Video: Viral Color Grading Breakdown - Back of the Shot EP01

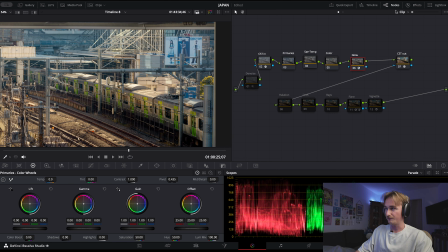[4:09]
I'm not sure how it works. Feel free to copy what I've done. I've used like the soft light setting here, and I just like eyeball it.
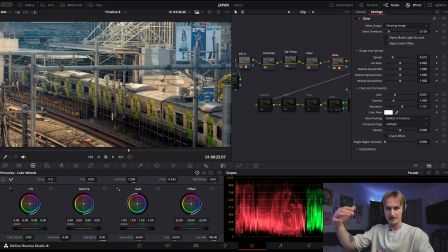[4:19]
The image has like more contrast to it because there's more like depth between the highlights and the shadows, but it's still like super soft and comfortable to look at.
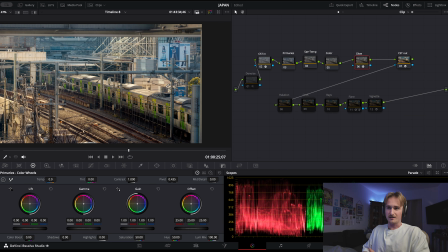[4:28]
It's super soft. Yeah, that's my way of describing it, but I might sound retarded because I don't know what I'm talking about, but that's how I would explain it. So yeah, feel free to look at that, take a screenshot and use it later.
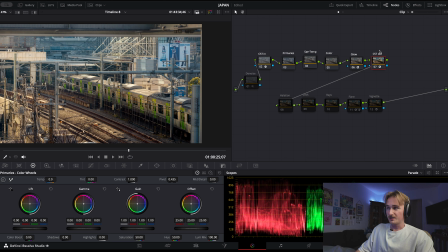[4:42]
So I've put the glow effect within the color space transform, so it's in the DaVinci Wide Gamut color space. That's the halation. So it might look like a lot, but don't worry, because it's gonna make sense with the rest of the effects.
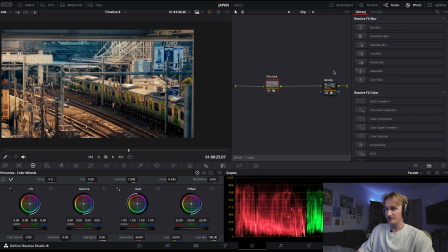[4:56]
So that's just the halation. All right, so now the film look. So within this node, we have this film look node and the density node. This adds like color density, and this does too, but in a different way, because within that, we have like, oh, this is just typical Kodak film, and this is a color space transform, goes into the array log.
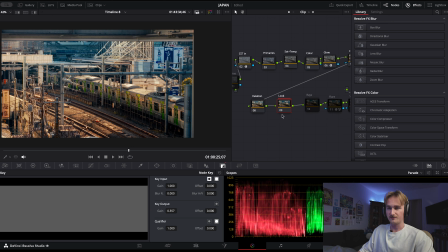[5:17]
And I leave the output at 30%, so it's very like light. All right, and now for the light rays.
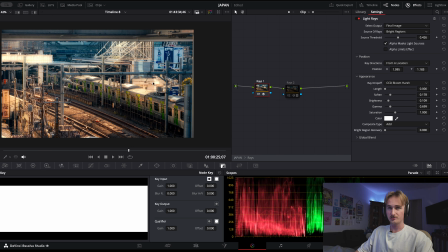[5:24]
When I go into that node, I have a first one, and it's just to put like a sort of bloom on the brighten up areas, as if the sun was like hitting hard and the light would bloom. And then there's a second one.
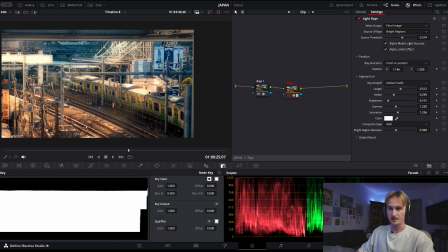[5:37]
It's just like to mimic the rays of light that goes down there. It is the roof of the train and brighten up this area, okay? So I just added them with like a sort of angle. That's my settings, feel free. I just eyeball anything. I don't have any secret recipe, I've just done that like that. All right, so now for the flare.
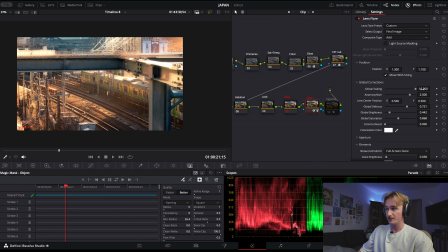[5:55]
It's like a big flare that I've scaled up 10 times. It's super big. And I've put it in the right corner of the image over here, and it goes down like that. And I've used the magic mask to mask out that metal beam there. And I have about 666 strokes. Okay, so it took me a long time because it was really difficult.
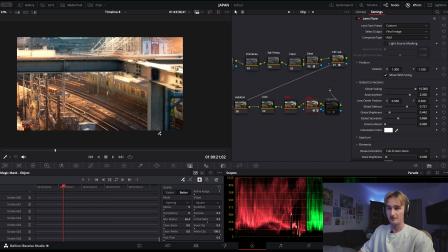[6:15]
And that's why, another good reason why you should stabilize your footage before color grading it.
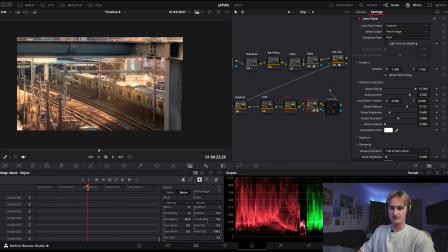[6:22]
Maybe it's easier for the mask to be good and not having to do it like manually.
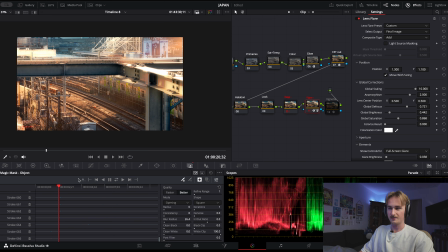[6:28]
But anyway, now the lens flares is behind the middle beam.
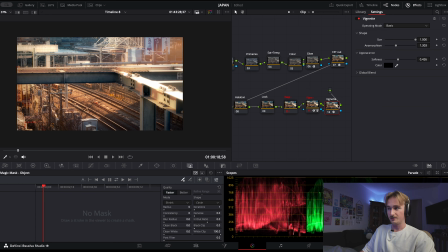[6:35]
And then I finished off with a vignette so that the eyes of the people would be centered toward the middle. And you can see we go down, the middle beam goes up, and we see the train arriving at the Shibuya train station. Alright guys, so this is it. I hope you enjoyed the video. If you like that format, let me know in the comments, because I'll be making more back of the shot breakdown videos. Always a pleasure for me to share what I do and to inspire others. That being said, see you next time.